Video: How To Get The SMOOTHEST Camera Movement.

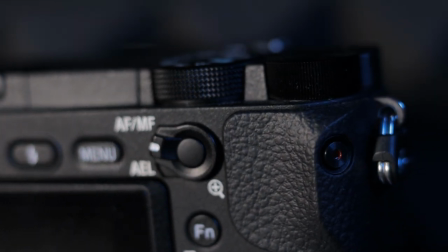0:00 This was shot with a 50 millimeter lens and a 12 millimeter macro extension tube.
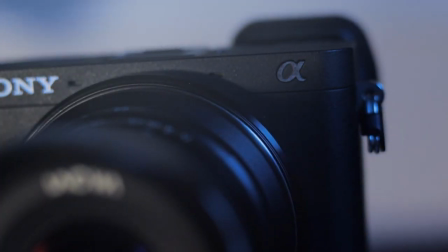0:05 All you gimbal and Steadicam users out there already know how difficult it is to get smooth accurate shots with long lenses.
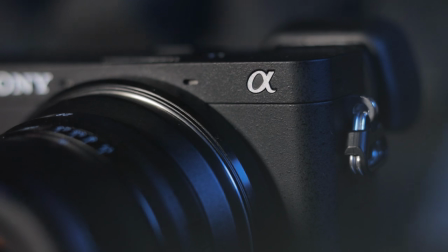0:13 The tighter the shot the less forgiving imperfect camera movement is to keep the subject in frame. So how was I able to pull off the tightest parallax shot of them all, a macro parallax?
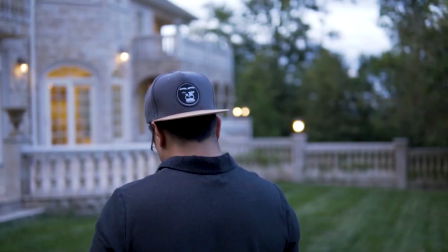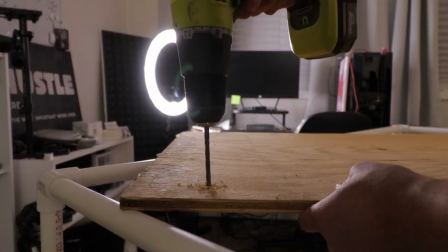If you don't know what parallax is, it's when the camera slides in one direction but pans in the opposite direction.
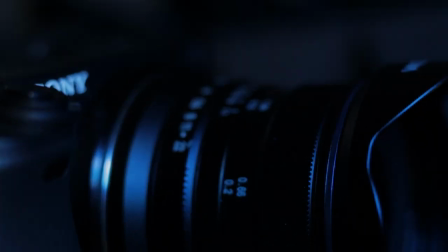0:44 This shot is technically an orbit shot which is kind of like a parallax except the camera is circling around the subject. Regardless of what move you use or what you want to call it, the effect is the same and it is super cinematic.
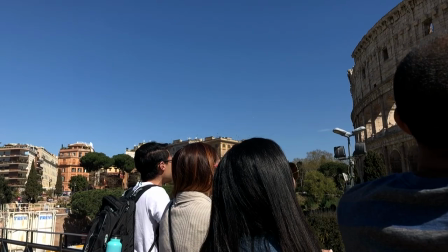0:57 The point of interest remains in one place while the surrounding environment seems to move around it.
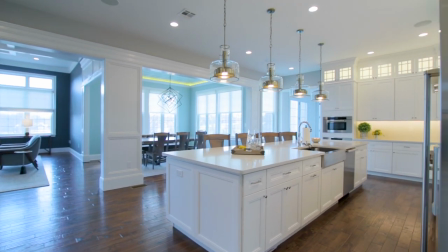1:03 Wide-angle lenses are perfect for this. In this shot, since the point of interest is pretty much everything, any bocce camera movement will go unnoticed.
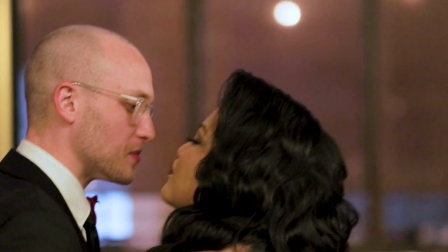1:10 But with tighter focal lengths, as soon as you move off target, it's over. You got to retake that shot. Now, since the 50 millimeter lens and extension tube combo is giving us a macro shot, maneuvering the gimbal in a way that's going to give us smooth, consistent focus is pretty much next to impossible. So, we're going to use a tripod instead. Stay with me here. All right, in order to maintain focus, it's going to be way easier if we keep the camera still on a tripod and then rotate the subject instead. And the way we're gonna do that is with this, a motorized turntable.
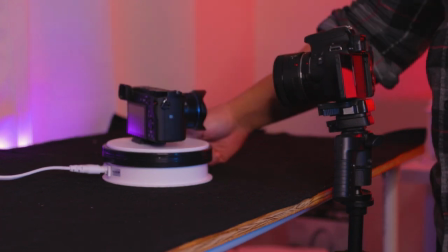But we're not done yet. Now we could just turn on the turntable, but that isn't enough. It's going to be too obvious that the subject is just spinning in place. What makes the orbit and parallax so cinematic is the background moves with the camera. But since our camera is stationary on a tripod, we can't move the background. Or can we?
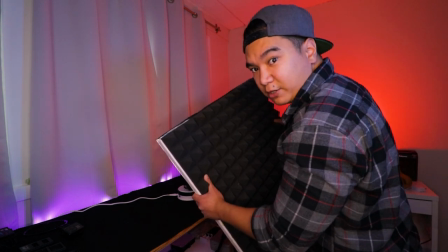2:15 We're going to manufacture a background with this sound panel.
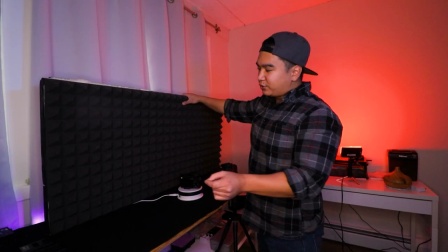2:19 So now we have to decide which direction this moves in order to make the fake camera movements make sense.
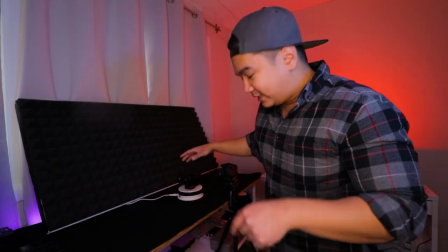2:26 If our subject is rotating to the left of the frame, that means the camera must be orbiting to the right,
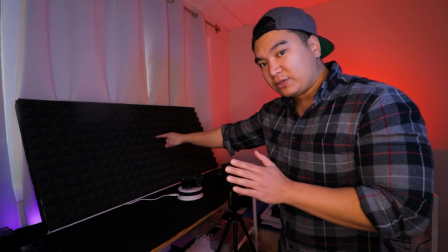2:33 which must mean that the background also has to be moving towards the right. Alright, I know that may have sounded confusing, so let's take a look at our examples from before.
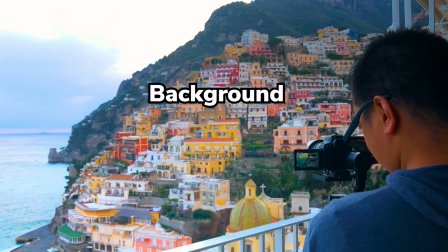2:43 All that means is that with an orbit or parallax shot, the background will always move in the same direction as the camera.
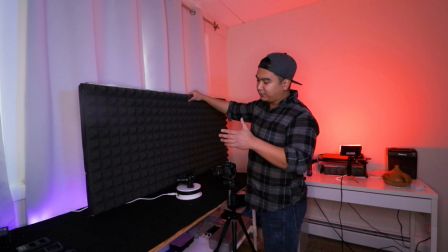2:51 Now, you're going to have to experiment with the speed of the background, but there are no rules here. Now with both the camera and subject being stationary, we want to provide as much visual cues as possible to create the illusion of movement.
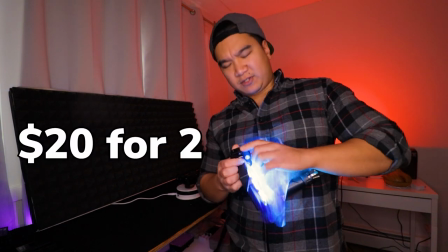3:05 And we'll do that with this cheap-ass photography light. Take off this clamp that gives me some cellophane gels.
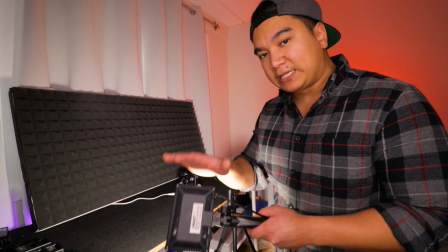3:14 And we're going to create more movement in the shot by moving the key light from one side of the subject to the other side.
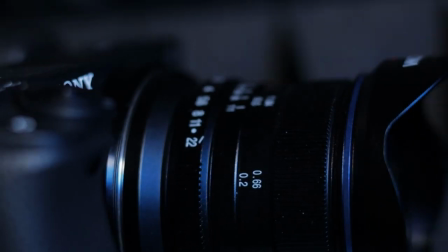3:23 By doing this,
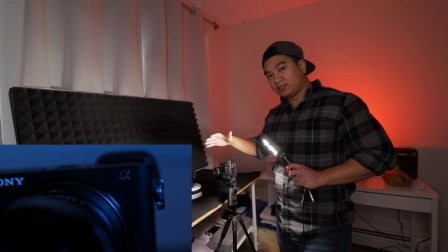3:24 we're telling the audience that our camera now has a different perspective of the subject and the light because it's been orbiting. I don't really know if that made sense, but if anything, it makes a shot look dope anyway. All right, that should do it. Now I got my blue fill again to contrast with the red wall that's behind me. Anyway, that's it. That's how I fooled you all into thinking that I am a macro gimbal god. But seriously, this was a lot of fun. This is what my channel is about.